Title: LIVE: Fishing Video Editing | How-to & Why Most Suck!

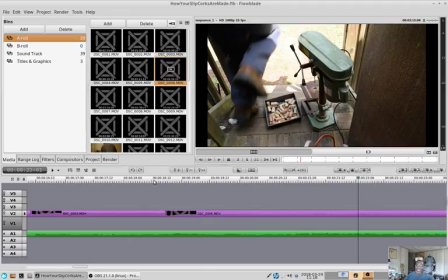(41:59)
back view of the thing and I'm jumping out that's I didn't intend for that to be there but hey that's something I can use you always want you always although I'm talking about these short clips you always want your shots you want to shoot at least 10 seconds with a solid still video
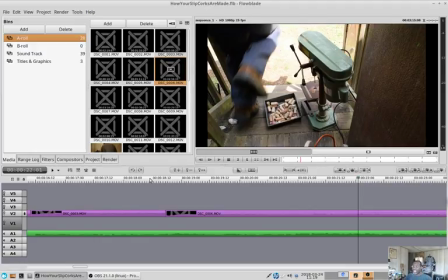(42:14)
so you have plenty to work with and then you get a bunch a bunch of shots and you just chop them all together like this and that's what makes a video.
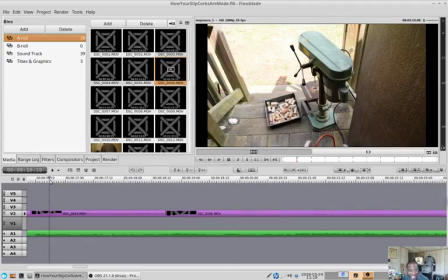(42:23)
See right there, right there. See how it changed? See how the music changed?
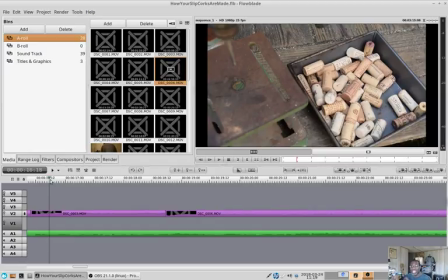(42:27)
And then the picture changes with the music because the music is now driving the pace of the video, not just what I'm doing. It's the music that's driving it. And this is, I'm a big stickler for audio. I, uh, the one thing I hate about my videos right now is the audio is so inconsistent.
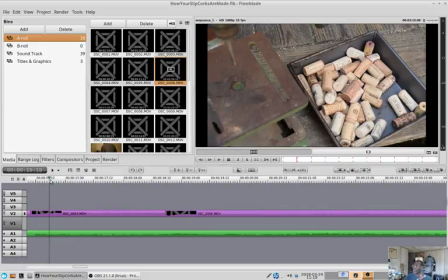(42:44)
Sometimes it's awesome. Sometimes it's just horrible. And sometimes it's just sort of okay. And I just ordered a preamp from Beach Tech. I'm going to probably do a video review of that next week when it comes in.
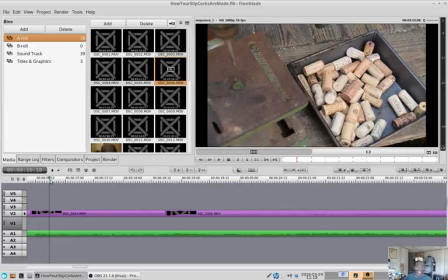(42:56)
But that's going to iron out the audio. So audio is very important. Audio is more important than the video because the audio is what captures the emotion. The video is what, the audio captures the emotion. Remember, story, action and emotion. The audio is really controlling the emotion part of that.
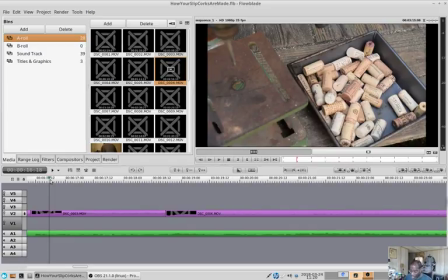(43:13)
So that's like 30% of your video 33 percent very important so
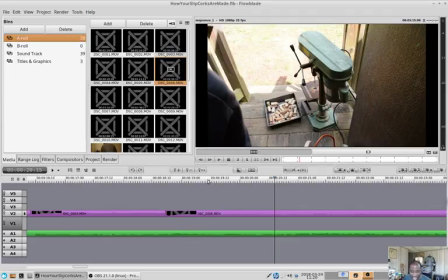(43:24)
we got to decide where we're going to chop in there and that gives you a little since this video is sort of behind the scenes we need to you know i just literally hit record on the camera
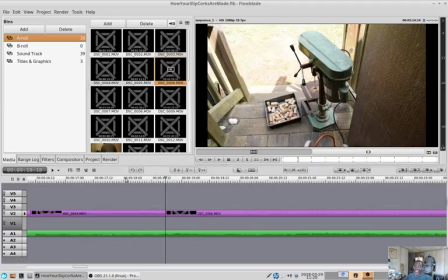(43:41)
and now i'm having to jump out that i'm trying to get a shot of me just drill pressing more corks but the thing just the practical application of having to work around the camera it actually adds something in and I didn't want to kick over the corks
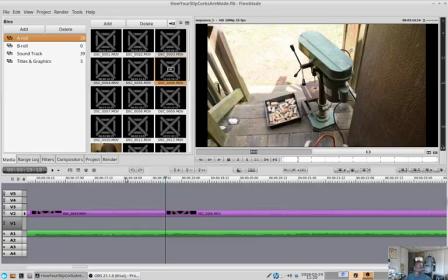(43:57)
here and spill them all out and get all cussing mad which that would have been interesting too but that's not what I want I want family friendly videos things like that you
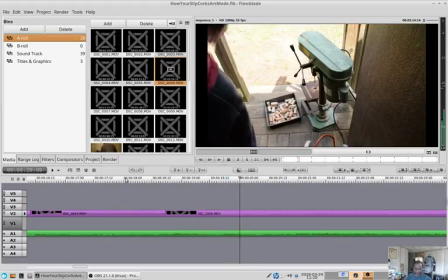(44:04)
know right
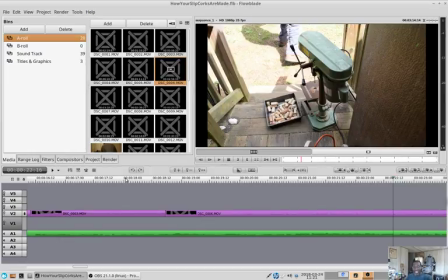(44:09)
there that's where the shot ends but does the music dictate that see now that's a decision I have to make at this point.
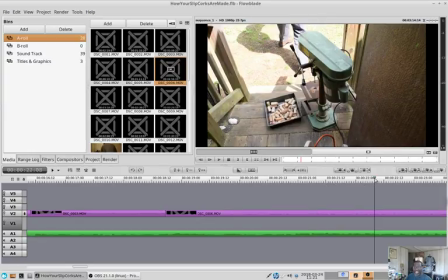(44:27)
Okay, I think I'm going to continue to let the music dictate, which is more important to me. That note right there.
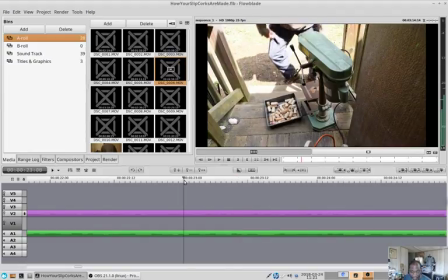Right there.
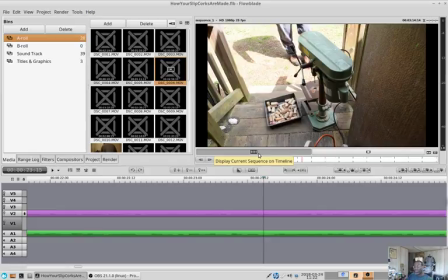(45:06)
He does a grace note or a sort of a ghosted note before he lands on the thing but that's really a music thing and that's not you don't have to go into that much detail but anytime you have a major change in the music where another chord comes in or the guitar player or trumpet player or the orchestra hits something and
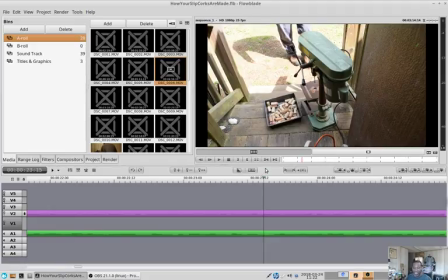(45:24)
that can be a cue to change the shot let the music lead the video like that's where I want to chop that one out.
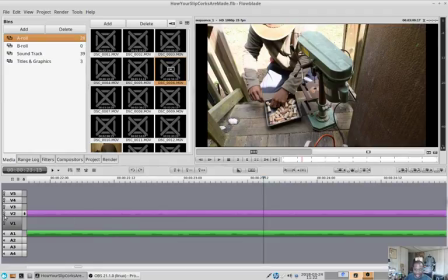(45:36)
I forgot to include the sound in on that. So now let's go back.
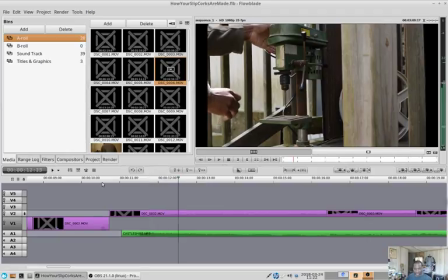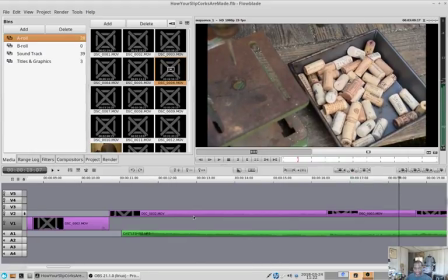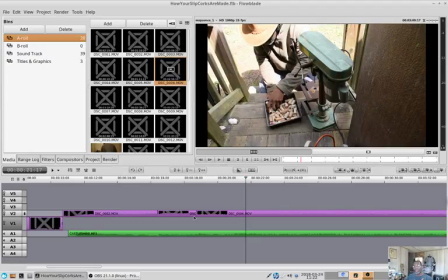(45:56)
Boom! Right there. Boom! Right there. Boom! That one bass note keeps coming back and that's going to be sort of the driving motif of it.